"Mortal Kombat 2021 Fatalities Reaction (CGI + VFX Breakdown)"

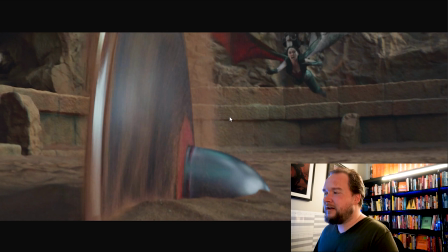243s
And the thing is, if you made this sand that's moving around the same color as the ground, you'll notice the walls are the same color as the ground. So most of this would just blend in and look muddy. And therefore you wouldn't see much detail.
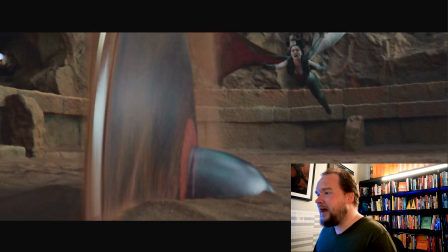256s
So that's why I feel like the active particles are a lot more redder.
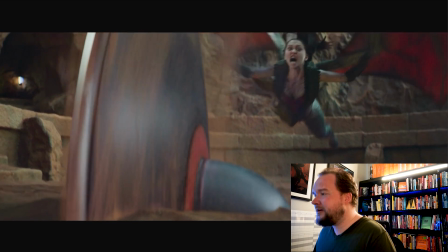260s
It's just more that they were told, like, let's pump up the brightness a little bit, just to, make it more visible.
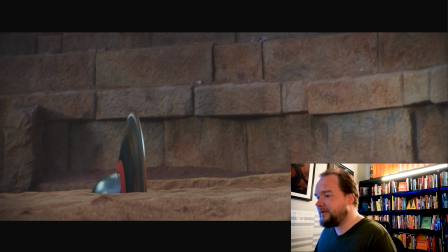265s
Me personally, like, the way that I would approach this stuff is exactly here, how it's been done. I would probably create some particulate matter around it.
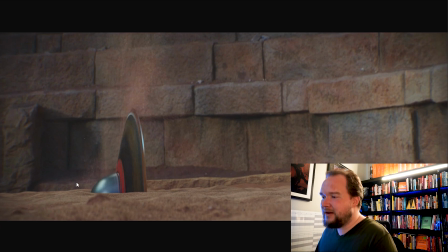278s
Let's say that's the sand landing on the ground or something, just more CG sand, integrating it all together, because I just feel like this stuff is actually pretty hard. And then, just to get it all to tie in.
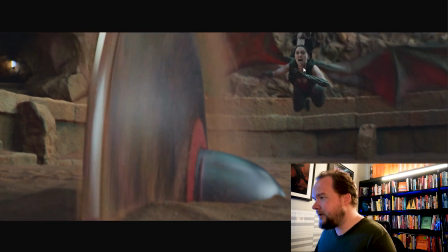290s
But this, I'd shoot it all in frame, but I would just do her, Kung Lao, everything CG, personally. And
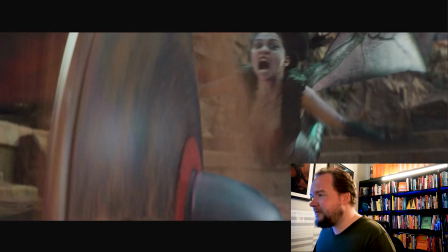299s
I'd say that's probably the case, but like I said, I'm giving the benefit of the doubt that maybe it just gets CG around this point.
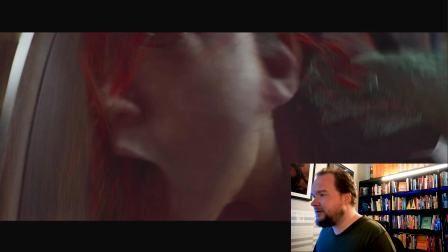305s
But to me, it does look like it's all computer generated.
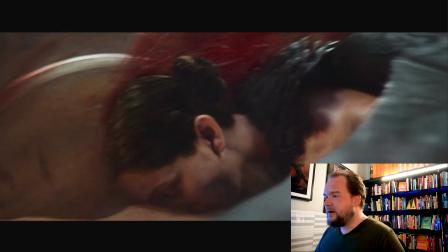And yeah, so like stuff like this, again, just completely CG.
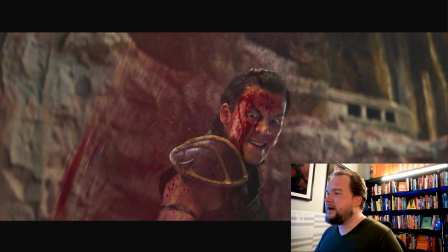321s
So like I said, it's kind of interesting, but like looking at a shot like this is practical.
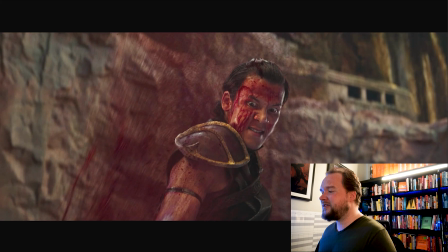326s
You got, you know, this freaking blood hose spurting blood all over him.
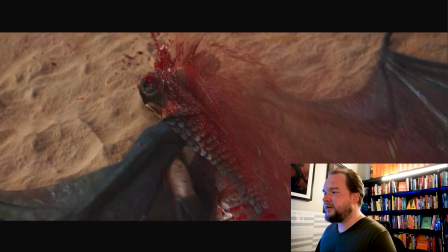334s
And I wouldn't be surprised still if there is some augmentation going on, so there is like blood being shot on him, but it's like, okay, let's get the stream and get that going.
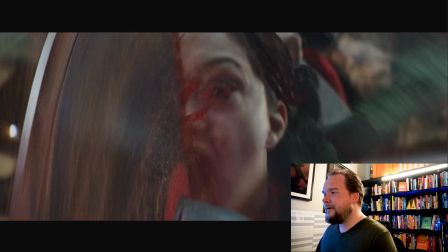342s
And I partially mentioned that just because, for continuity, like, the motion blur and just the style of blood that you're seeing here,
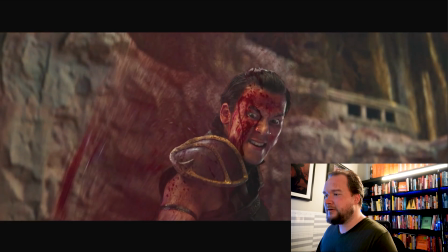350s
it's identical in this shot too, so I feel like, you know,
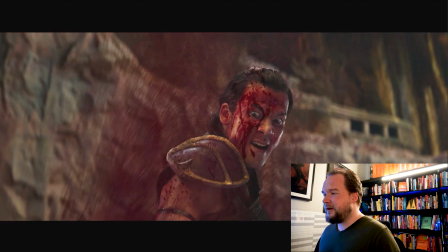354s
obviously you want to match it as close to the practical as possible, but I feel like in this case, there is a lot of CG blood that's being added in on top of all the spurts and everything hitting his face.
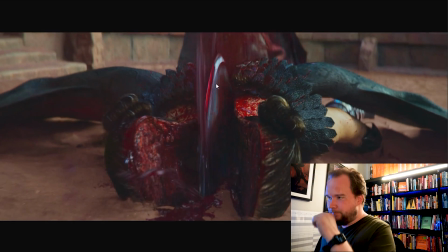365s
But yeah, so this is the one where, honestly, I'm looking at the body, and at first glance, because out of all the shots, this is really the telltale.
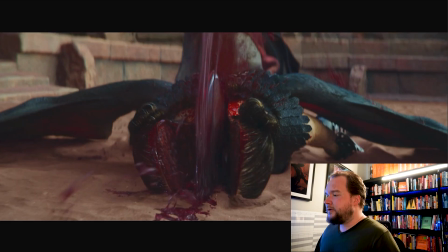373s
I mean, out of all the shots, like, this is really the telltale. It's also the money shot.
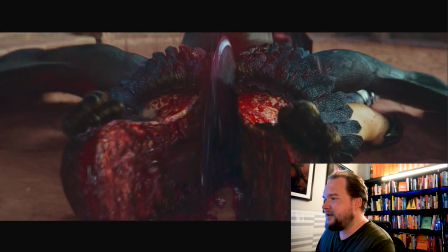379s
Like, you don't really care about all this. It's really about seeing that happen, which is just insane.
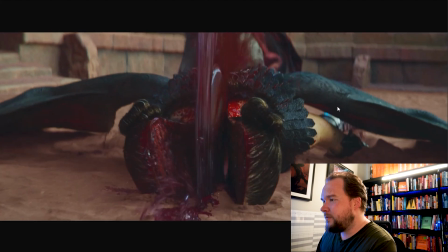384s
So, the thing is, the body looked pretty real to me at first glance.
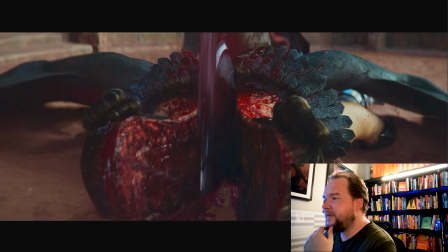390s
I'm like, huh, okay, that's a pretty good job. But the head didn't. Like, it looks good.
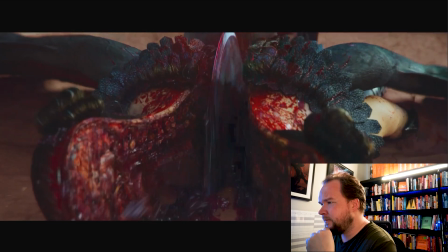395s
It's just the hair, a few things like that. It's just, it's got a bit of a different look to it, especially the front.
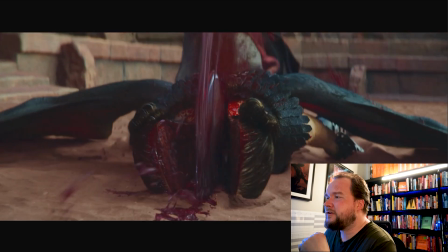402s
But yeah, so at first glance, I'm like, huh, okay, maybe this is real.
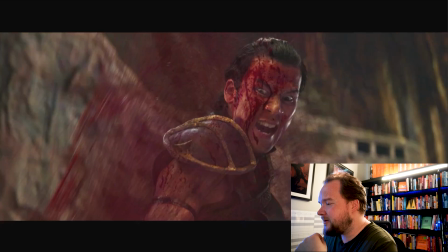407s
Just knowing that, like, that headline that kind of, you know, my eye caught one day and kind of stuck with me, that this is all practical.
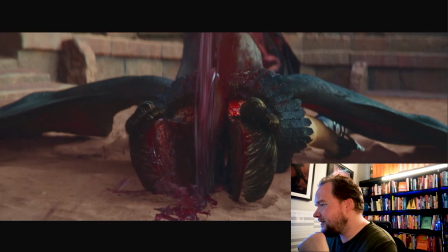414s
But the thing is, if you look at all the interaction with the sand,
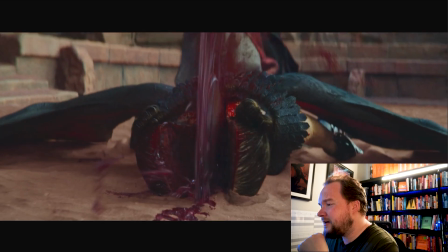420s
that's the interesting thing, because, like, the blood and the way it interacts on the sand here is beautiful.
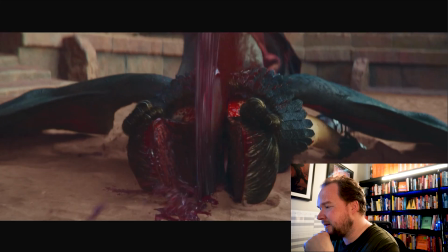425s
Like, I almost feel like that is practical, just because it...
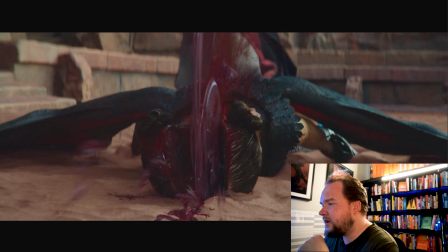428s
Usually what you do with blood is you'll, you make it, like, really bouncy or move around, and blood and sand,
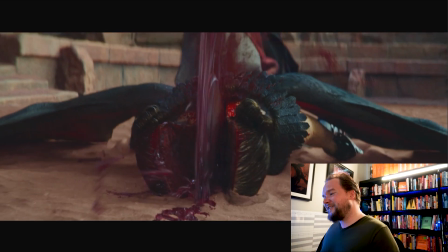436s
which is one of my favorite drinks, cocktails, blood and sand, but blood in sand,
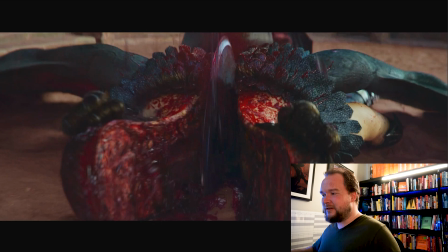443s
yeah, it just stops. Like, it displaces the sand a little bit, but that's about all you're going to get from it.
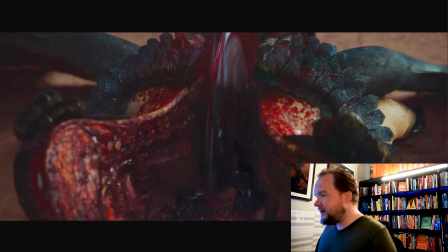449s
The interesting thing is that, like, if you look at the interaction with the sand, like, it's really chaotic and over the top.
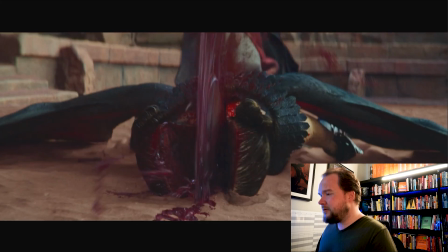455s
And I'm kind of wondering, do they do it as like a liquid sim with like high viscosity or something?
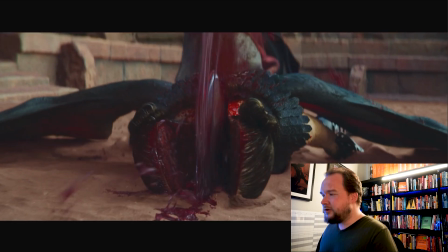461s
Like, it's kind of odd, because usually this sort of thing, it doesn't actually need to be that interesting.
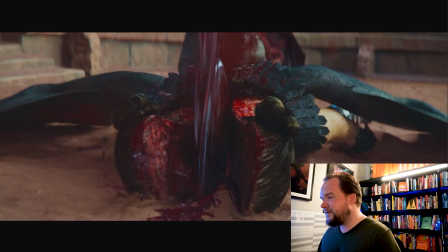469s
It just needs to displace. It doesn't need to flow and do all the stuff. And I feel like with this stuff, it's kind of like someone like really kind of cranked at the detail and tried to get a lot of animation in there.
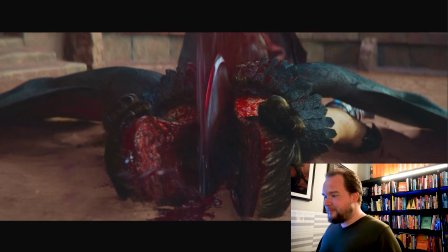477s
So it's just interesting, like the subtle stuff that really needs, it just needs to be simple.
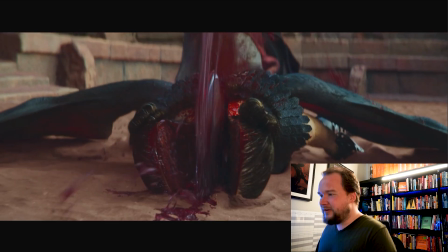482s
And I feel like someone kind of tried to make something really over the top with it.
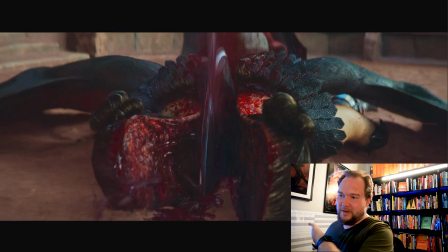488s
And it doesn't matter, like, it looks great, you don't pick up on it.